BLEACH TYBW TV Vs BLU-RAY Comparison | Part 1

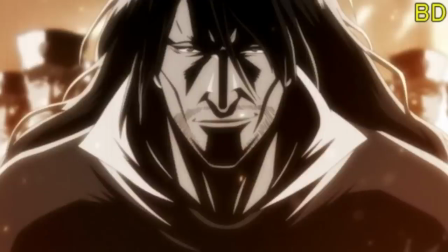966s
Now people are theorizing that the animation team didn't do this in the broadcasting because they didn't want to spoil that it was Tenza zangetsu or old man zangetsu from ichigo's world and honestly i don't think personally i don't think that this was the case at all i just think that this was an
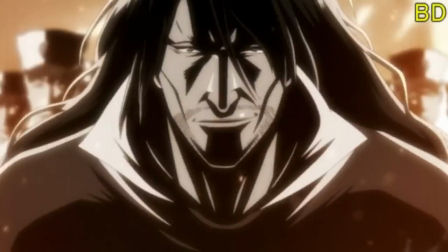982s
addition that they wanted to add i don't think this was ever like a thought process within tiguchi's or kubo's mind i think that this was
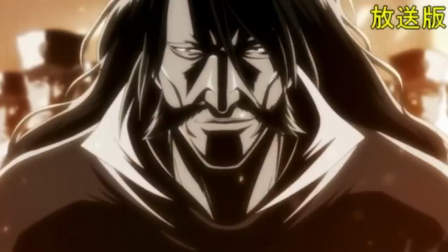989s
a complete creative decision and it's one that i love as well because it's extremely consistent when i said on twitter like that i was like i was like
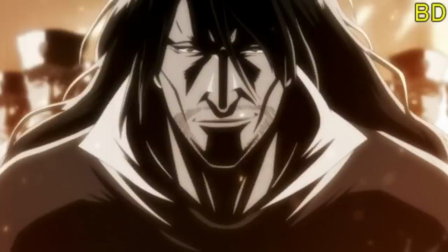996s
wait what like i wasn't complaining i was just shocked like it's such a dramatic change for them to do that and I was just shocked and as I go through the other images like it just looks really good because at first you're just like it you're shell-shocked essentially because like you're just
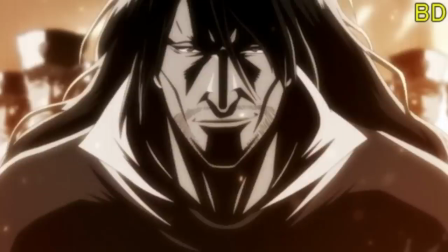1012s
seeing something that you feel like you shouldn't be seeing and like it's such a dramatic change that like you have to kind of retrain your brain into getting used to how a character looks but as you go for the other images you'll see that it fits really nicely another one of Ichigo this
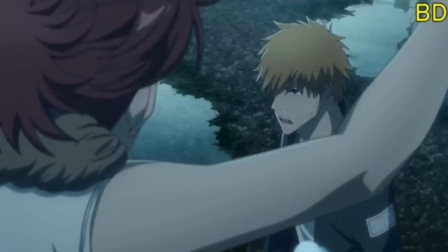1025s
is towards the last episode just more corrections on Ichigo's face no issues here same here looks more like Kubo's his art
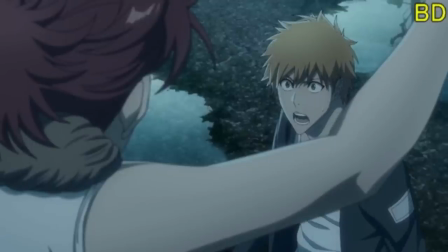1031s
here which I like it looks almost like Kazui a little bit I don't know but yeah I like this Ichigo here this is a lot better of a drawing then we have
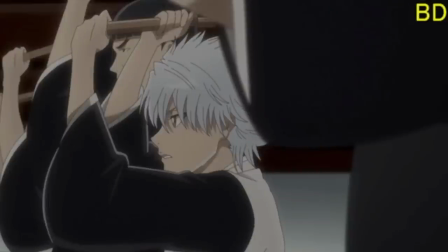1038s
Toshiro more definition in their hair again always appreciated they didn't need to do it I didn't think like there was a problem but again cool
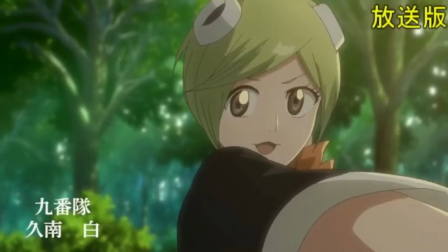1046s
Moshiro I didn't even notice a problem with Moshiro and then I look at them the correction and she just looks way better The hair looks nice. Her face looks more on character. What's it called? Like the neck ribbon thing? Like that looks like...
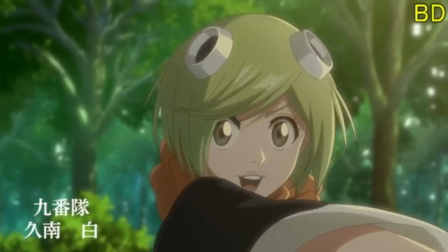1058s
It just looks more fuller. And like I didn't even notice until obviously these corrections. And it's nice.
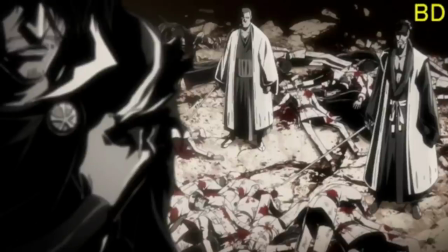1064s
The fight from a thousand years ago. Here you go. We get to see Yuhal with the new beard. As you guys probably just saw.
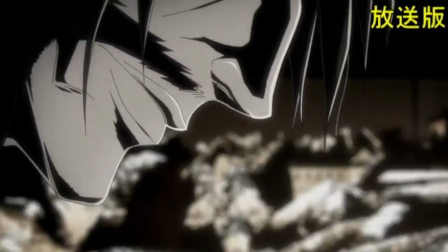1071s
And again we're just seeing images of his new beard which is nice. And also to mention as well that they tried to make him look a lot younger. Obviously. But you can see the lines have decreased on his face a little bit.
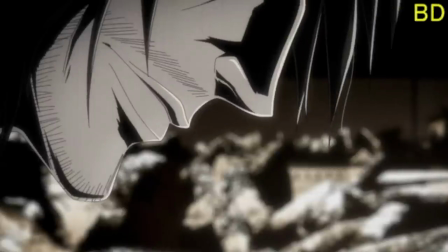1082s
So it doesn't look as sagging looks a little bit more youthful Same with the nose a little bit too So they've tried to make you high look a lot more youthful,
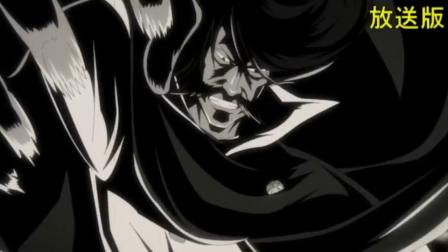1089s
which is really interesting as well But same here. You can see the lines on his face as well.
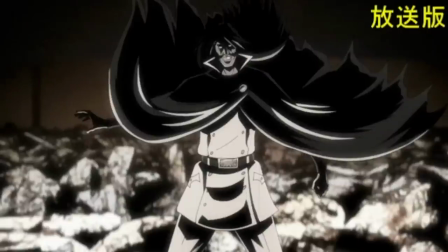1093s
He looks a lot more chaddy But yeah, you got that that's a big correction as well That almost looks like it's completely redrawn almost and
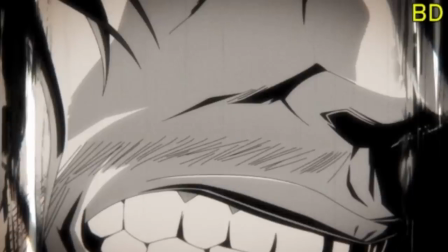1101s
then you see that as well again It's getting used to these short beard you Han I can't wait to actually rewatch that fight to see how it's all
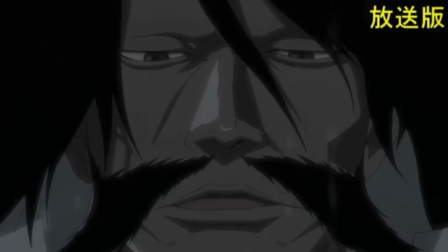1109s
gonna look and then as well just corrections on the faces I appreciate this a lot same here.
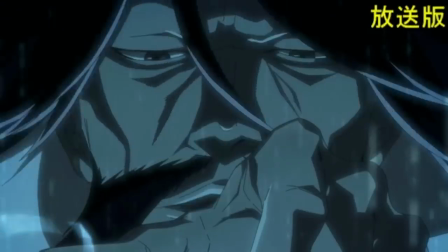1114s
I think I prefer that one the tv version, but that's fine, too Again, this fight was amazing.
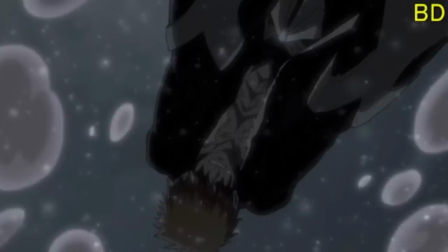1120s
There's not actually many corrections with this fight besides like filtering Background and effects so as you can see more rain darker background so you can see,
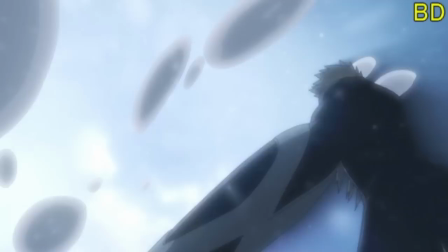1128s
you know the rain better I like the lens flare here. This is a big one I really like this just I think it just sets a different set of environment So again, I can't wait to see this one as well And with this one,
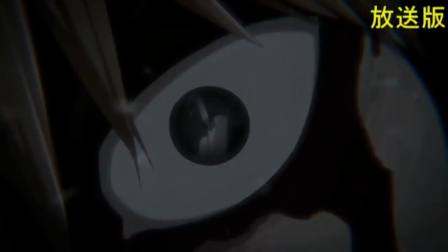1139s
you kind of just throw more highlight towards the sword and put in more sense of a closeness.
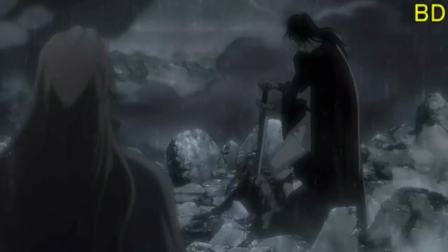1146s
So I like this one a lot. This one is just kind of funny. The rock got some detail. I don't know. It just reminds me of like those old Dragon Ball days. Like where you knew that a rock was going to get destroyed because it just had a different texture than every other rock in the series.
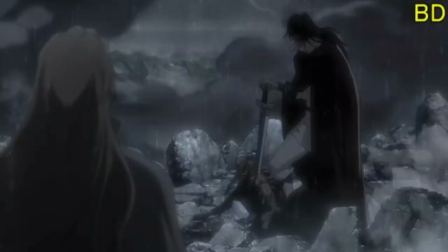1161s
Like back in the 90s. So like this is funny to me. And I think that's why I included it. Because again, the attention to detail is nice.
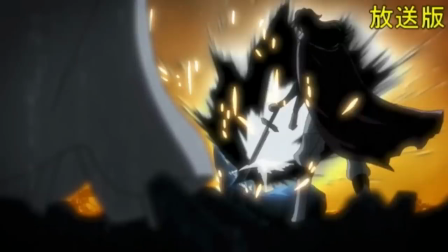1167s
If you didn't watch the last video where we talked about Reishi and the different colors of Riatsu,
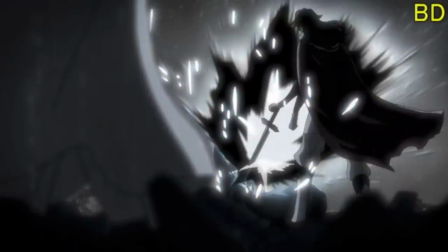1172s
I suppose you could say This is one of those maybe potentially one of those Examples of it where they've changed the yellow from like a black here and you'll also see as well I did take
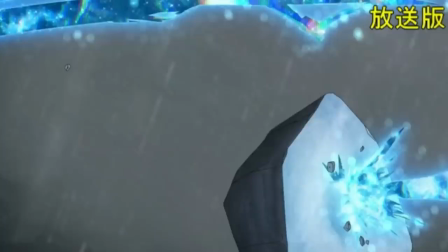1182s
another screenshot where it is blue and red as well, but again, there's more texture I think
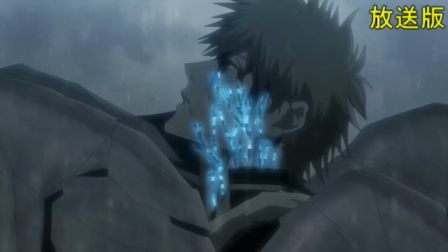1189s
In the rocks here and the background and this I remember doing the thumbnail for this and it was just so
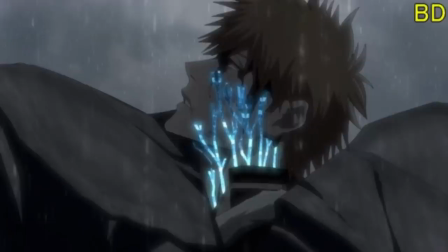1194s
blue saturated and i'm glad that they fixed this because oh not only is a detail in
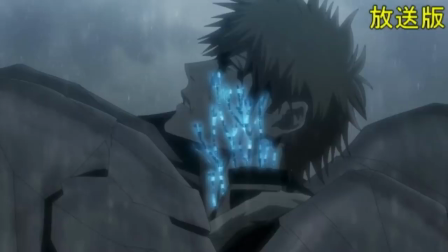1200s
the rocks which i didn't actually notice before that's really cool gives it a lot more depth but also the texture of the blue looks a lot better too it
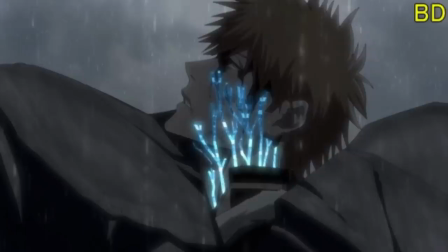1207s
doesn't look the same it has a bit of tone to it so i like this of the blue like it feels like the energy source is coming from somewhere so like this looks great like i appreciate this change it looks a lot better and it's not over saturated with blue With this,
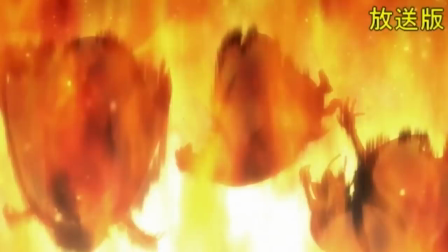1222s
it's detail on the sword, things that are just minimal, but I like it. This one is interesting as well because we have, obviously, Yamamoto burning the three stone ritter. They're all going down together, but in the next shot, they're falling down at different rates.
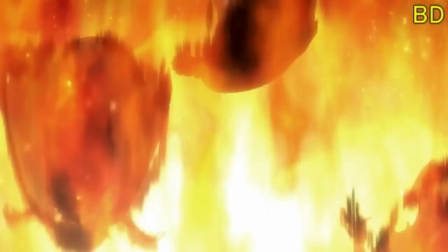1236s
So, again, can't wait to re-watch that scene, see how much different it is.
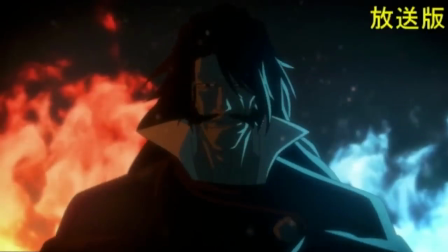1240s
Then we have, again, the past, going back and seeing the beard, as we talked about, just getting, you know, used to seeing the beard again, and this is just lighting differences.
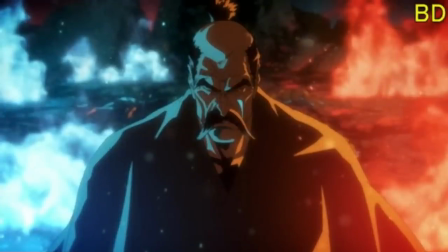1248s
I did hear some people complained about the lighting differences kind of toning down or dulling down some of the colors I personally don't see an issue in it.
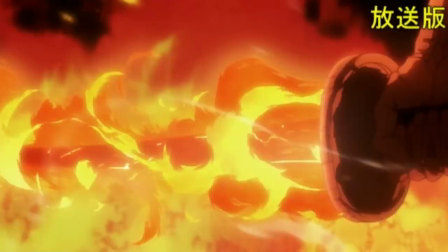1256s
I think it looks great This one as well for the bankai of yamamoto I definitely feel the difference here of making it more Scaldering or more like black
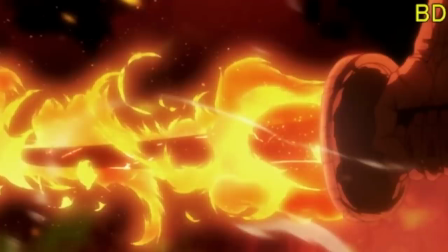1265s
on the sword or charcoal really goes to show how hot this thing is and keeping I guess his kind of scolded kind of charcoal sword in in consistency i guess you could say so i like this change i'm i would i don't mind either or but it was it's a nice touch i
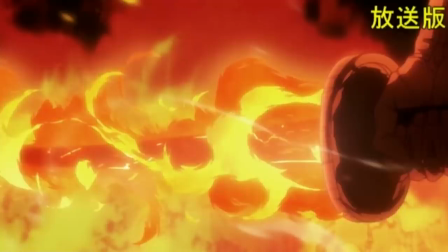1282s
think i think it goes to show more fluidity within that flame that maybe was a bit oversaturated with the the red and the yellow in
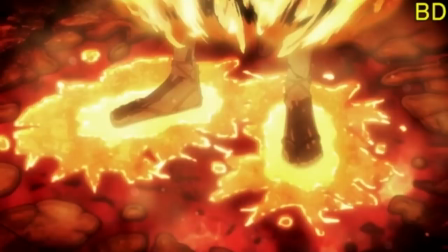1290s
the back so again oh and this one's awesome as well i love just the added texture that they added to the floor here as well so again fire is hot and hot is is white so the hotter something is the whiter it is because of how much it's burning and how much light
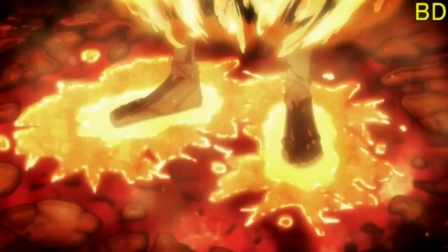1305s
it's emitting so again i like this a lot too this is very much to to physics and i like this as well adding texture very
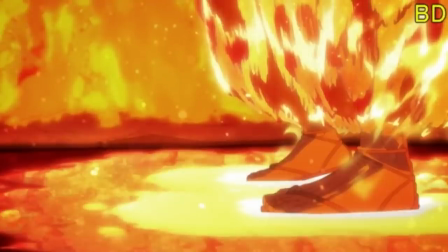1312s
nice and of course taking away the shadow from the feet a little bit because again like you've got light all around you you don't need that much shadow
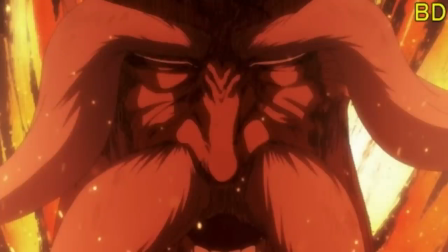1320s
and this as well people are saying this is resembling to one of the color pages within the the manga i'll try and put it up if i see a good quality of it but yeah Again, yeah, it's the little differences. I like it. I do like it to be fair I kind of I kind of hate towards it this one as well I'm actually impartial about this because I prefer the tv
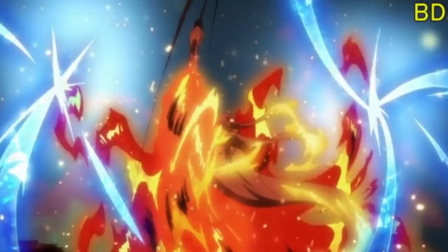1337s
version I do think the blue kind of overpowers and makes it look a bit more Not fiery from yamamoto a little bit I prefer that where the fire is kind of blended in but like this this looks too too What's it called sharp if that makes sense?
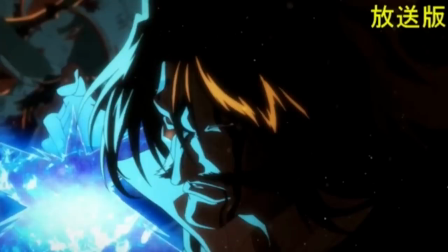1353s
But again, no issues whatsoever. I think it looks fine again I took this just so you guys can get used to seeing like the shorter face you heart and again the light in differences It's
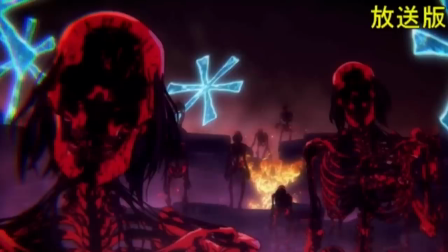1362s
just showing more of the characters more so than being too dark in the background This one apparently has some people more so negative towards than actually positive. I don't mind it personally Well, I don't think it's like a killer for me the red eyes or the black eyes.
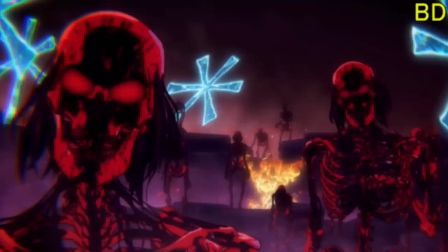1376s
I feel like it works I feel like the red eyes definitely do like have this demonic presence But the skeletons with the dark eyes have like this empty presence as well So they both give off a different kind of a feeling and I think they both work again It just depends on how
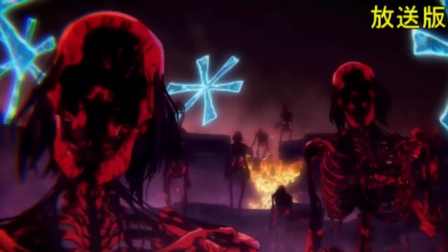1391s
you guys feel or when you watch the context of it in the actual footage itself when it comes out I think that that will change some of your guys his opinions.
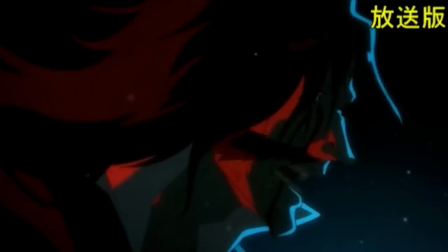1398s
But again, I'm on the fence I like them both no issues here for me personally again and everyone of you are with his shave and beard again I really liked
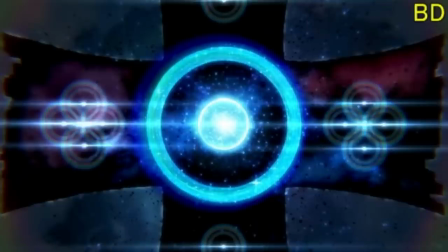1407s
this addition the lens flare and the added circles of the the the the badge That I keep forgetting the name of the one that steals the bonkers.